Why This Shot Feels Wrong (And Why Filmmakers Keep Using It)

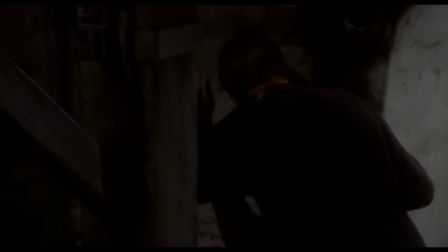305s
This is where the dolly zoom comes in.
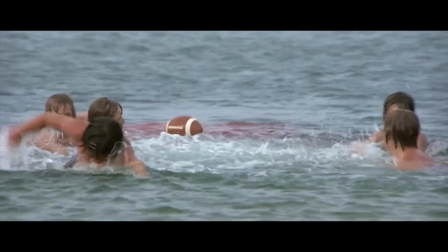308s
Sometimes called the vertigo effect, it was popularized by Alfred Hitchcock and later perfected in films like Jaws and Goodfellas.
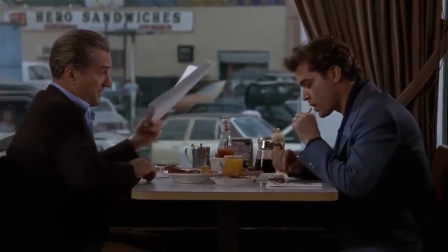317s
By zooming in while physically moving the camera backwards or vice versa,
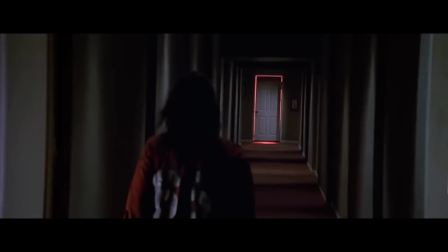322s
it creates an unsettling warping effect that mimics the feeling of sudden realization or dread.
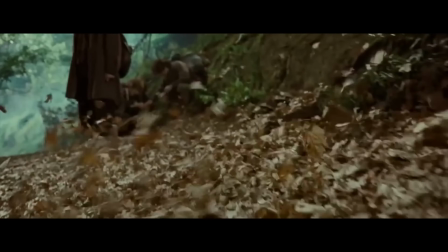328s
When this shot is used, it creates a shift in identity of the film.
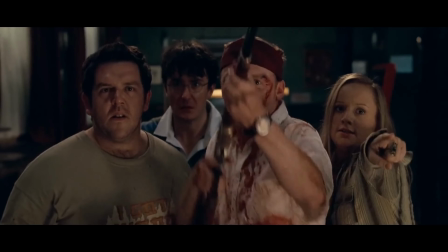334s
And when it happens, we feel that shift happen in real time.
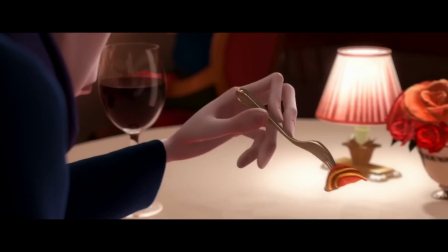339s
It can mimic the fight or flight response where the world feels like it's shifting predictably.
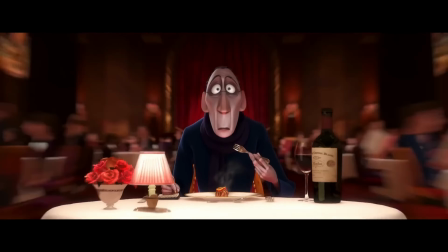345s
It is used for moments of fear, panic, realization, or psychological breaks.
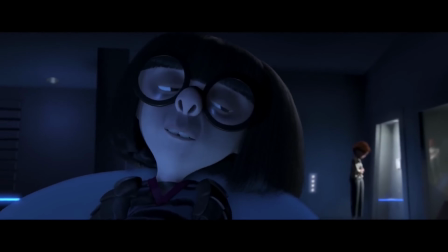352s
It transforms an ordinary shot into something unsettling or surreal.
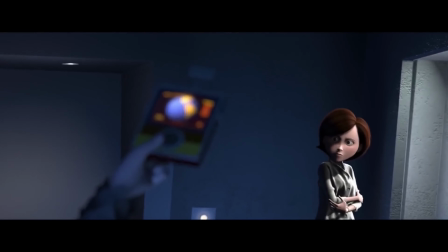357s
Now, these shots can be achieved with or without the rigs, through CG or even in animation.
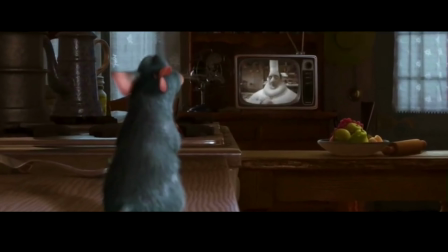364s
It is not exclusive to negative emotions or state of mind.
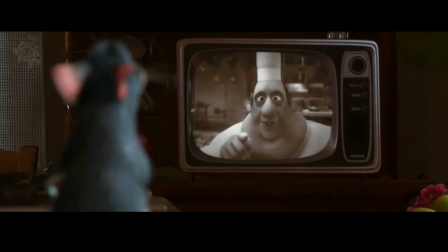369s
As shown in this scene in Ratatouille or this scene in Babel,
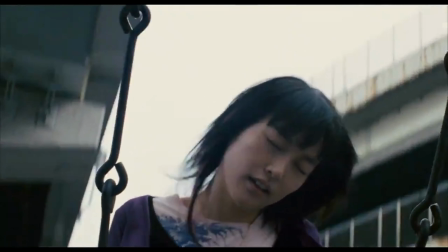373s
it can be used to show a feeling of euphoria or a state of awe.
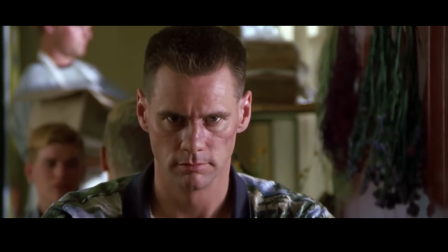380s
Whether you first experienced these shots in an Aronofsky or a Scorsese film,
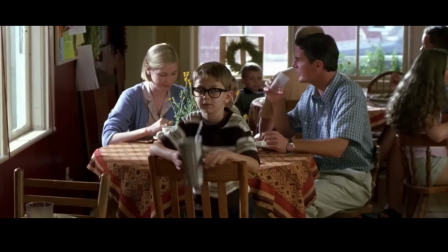385s
a 90s punk rock music video, or an action flick, you'll know it when you see it. These are not just flashy camera moves, they're a direct line to our emotions.
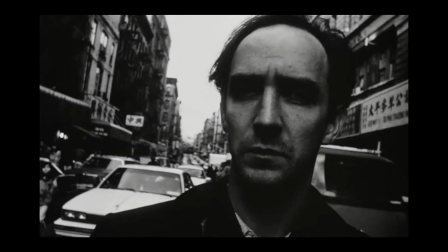397s
They're designed to tap into our fears, anxieties, and moments of clarity, pulling us deeper into the story without us even realizing it.
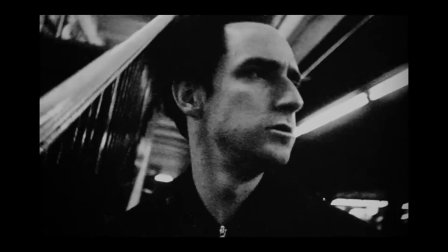407s
When done right, they don't just show us what a character is going through. They make us feel it, deep in our gut.
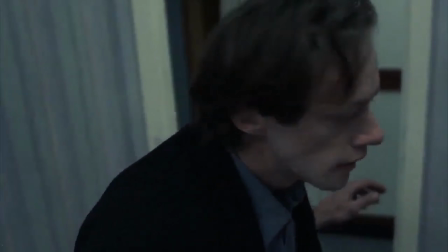416s
So the next time you feel your stomach drop, your pulse race, or a strange sense of euphoria creeping in, take a closer look.
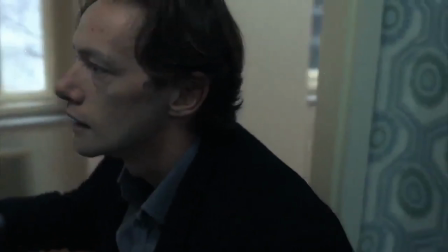425s
The camera is speaking to you. The question is, are you paying attention?